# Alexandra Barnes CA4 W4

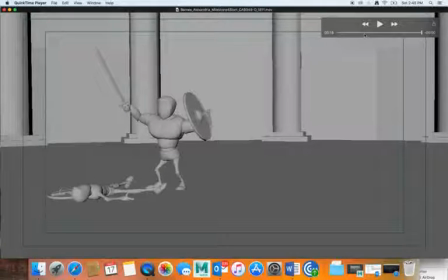(12:06)
There you go. Okay, so well, I mean, it works quite well. I mean, I can see those problems that you are mentioning, and we'll try to address that. But overall, I think it works quite well. I don't think it's gonna be too much actually problems to fix it.
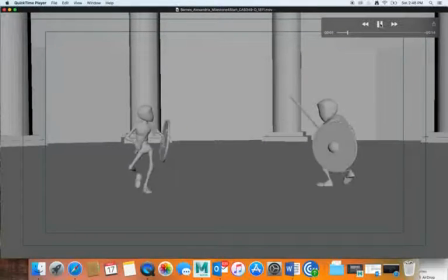(12:23)
Um, so let's start somewhere. You said a small guy, right? Okay. I can see that he is, at least that's my interpretation, that he is kind of like a banging boom,
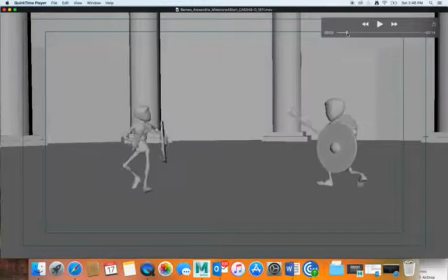(12:40)
boom, with the axe on his shield. Now, because there is no soundtrack for that, it can be maybe distracting for somebody who is seeing it for first time.
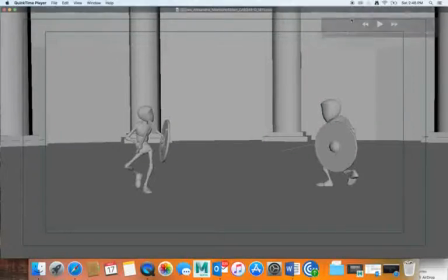(12:55)
So I don't know if you should actually keep it, or maybe it would be just simpler if he just continues,
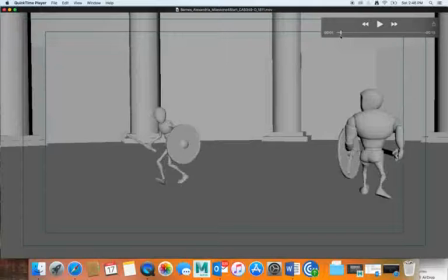(13:03)
walking with his axe, just like he starts with it. That I mean, I kind of like it, but if there is a sound effect of it, that would probably fit well. But without it, it might be like, what is he doing?
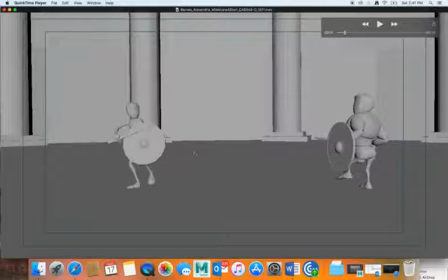(13:20)
Is maybe just rotations are not working well, so it looks like he's doing something that the animator is not in control of. Just be aware of that. I'm not gonna say you should do one thing or the other, but it's really up to you.
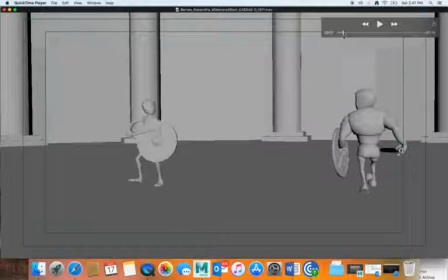(13:39)
Another thing, when they are walking, when this guy puts his foot down, this is a contact pose. From this pose to the to foot to be on the flat on the ground,
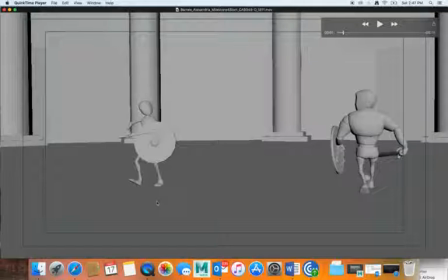(13:58)
only one in between it's needed. If it's more, then it becomes a kind of slow moving. So the foot has to have different timing than the body. So if you have on the contact, toes up, and on the next one,
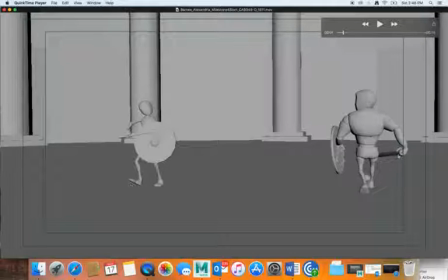(14:18)
on the down pose, the toes are down with a flat foot, then toes are going down at the same speed as the whole body kind of goes down to the down pose. We don't want that. So we want first this foot to be flat as soon as possible, kind of like with the one in between.
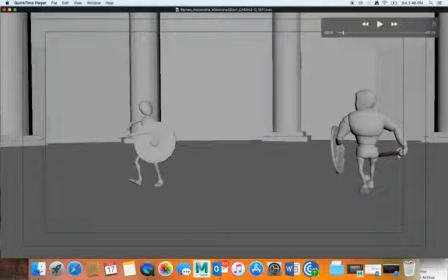(14:36)
And then body still goes down. It's kind of like overlap on the body. So feet, they have to go down faster. And I didn't check on all both characters, but I noticed that. So I assume that on all feet, the same problem is appearing.
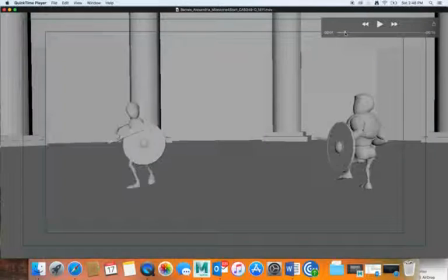(14:57)
Then we go here. As he is lifting his foot up, this knee is strangely pointed this way.
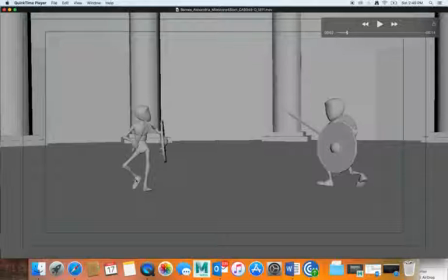(15:10)
It should be pointed more towards us here, because from here he goes, I don't know, maybe it's better here. From here he goes, huge move. You see that, how he moves a lot of that knee
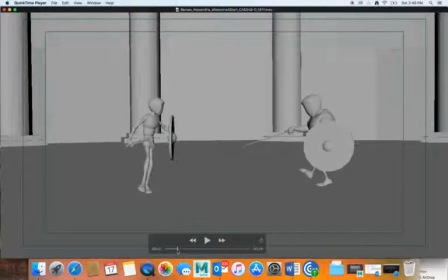(15:29)
So there is no need for that. So after here, after being down, this even down pose has to be, this knee has to be here,
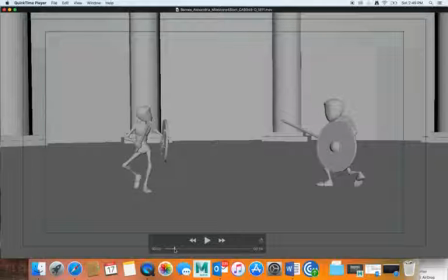(15:47)
more like that, and then switching. Even here, probably he can be maybe a little bit more towards the
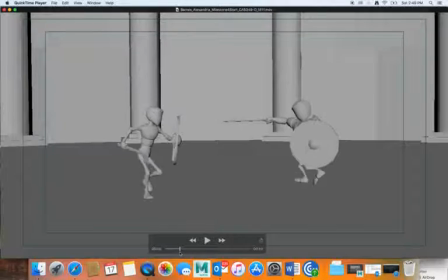that side. I wouldn't maybe even go inside. Maybe I would. Well, maybe I would.
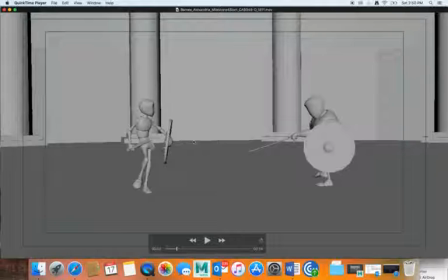(16:16)
I don't know, because his hips are already turned towards the this side. So that I think that would work better if you just pull this knee over here. That would, I think, solve the problem here.
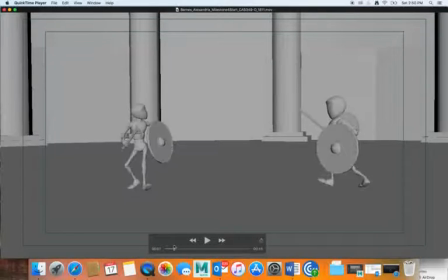I think also as he is lifting his leg,
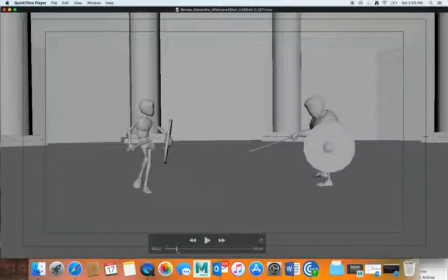(16:48)
you are also rotating basically on the wrong side, because that hip's supposed to go down. And as you are rotating this hip up, you're also rotating whole body towards the right side.
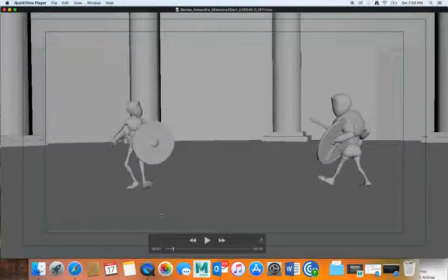(17:05)
That shouldn't really happen, because if you look his body and head, there was no reason for him to go forward here. He should stay with his head somewhere here, you know, with the
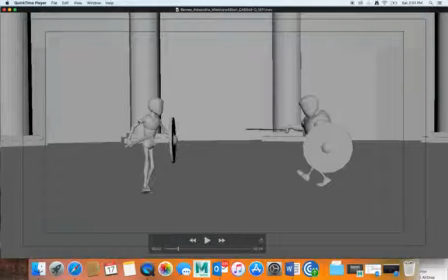(17:27)
torso moving back. You see what I'm talking about?
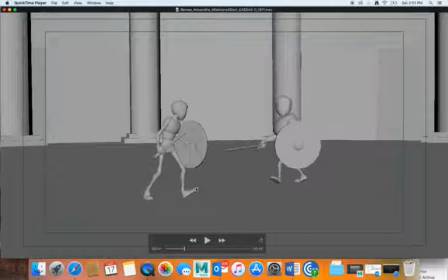(17:41)
Contact, and then from contact the foot goes slowly down with a 1, 2, 3, 4, I don't know, 4, 5 in betweens, just like as a body is going down. So this foot has to get down very fast with one in between.
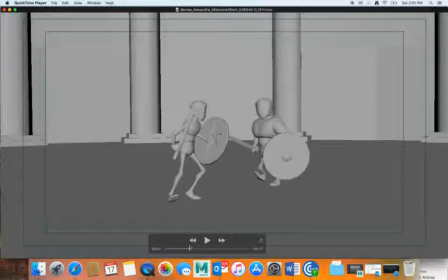(18:04)
And then we have that problem, right? Timing wise, and a little bit, not just timing, but a little bit with some maybe posing. But when I look at this, I think this is good pose for him.
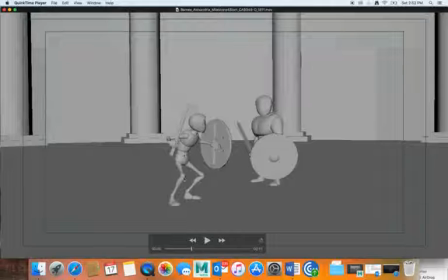(18:24)
You know, he looks fine here. Also, I think as he's going back, I think you should keep this arc on his back as he's going back for anticipation.
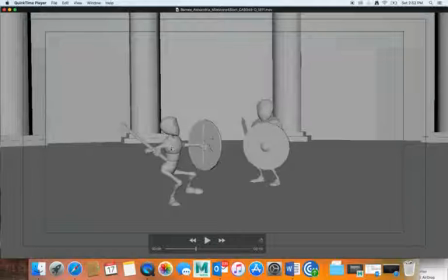(18:43)
I think he should be still having that arc opposite, and then from here, you know, he can go to this arc.
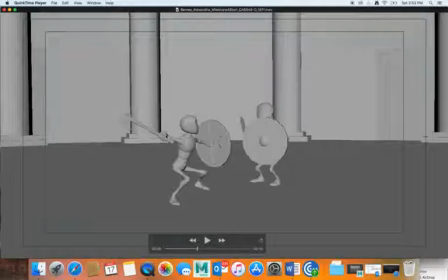(18:59)
That would be fine. But when I'm looking at the hand here, it looks a little bit funky. It looks broken. So we'll go a little bit in the Maya.
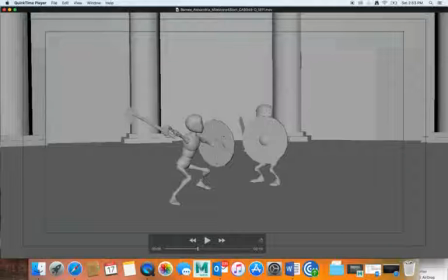(19:13)
And I remember I told you to stretch this arm, but the way how you did it's a little bit unnatural. So we should still see a little bit of the elbow bend, and this hand should be actually on opposite side.
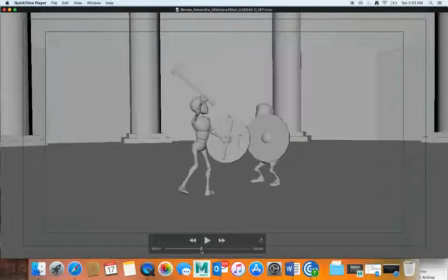(19:35)
What you were talking about getting slower, right? It's yes, I completely agree with you, because I'm glad actually that you feel that he should be a little bit slower here before blow.
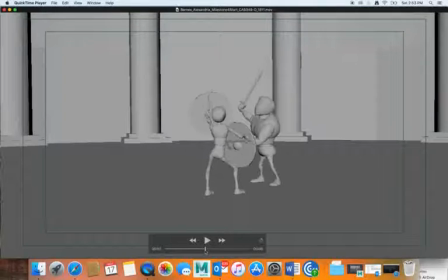But I cannot just out of my hat come up with a perfect solution for this,
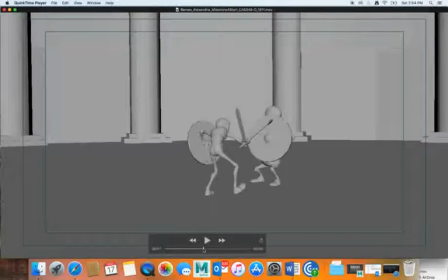(20:08)
because there is a trial and error thing that you will have to go through. You will have to play a bit with it, and I think actually the biggest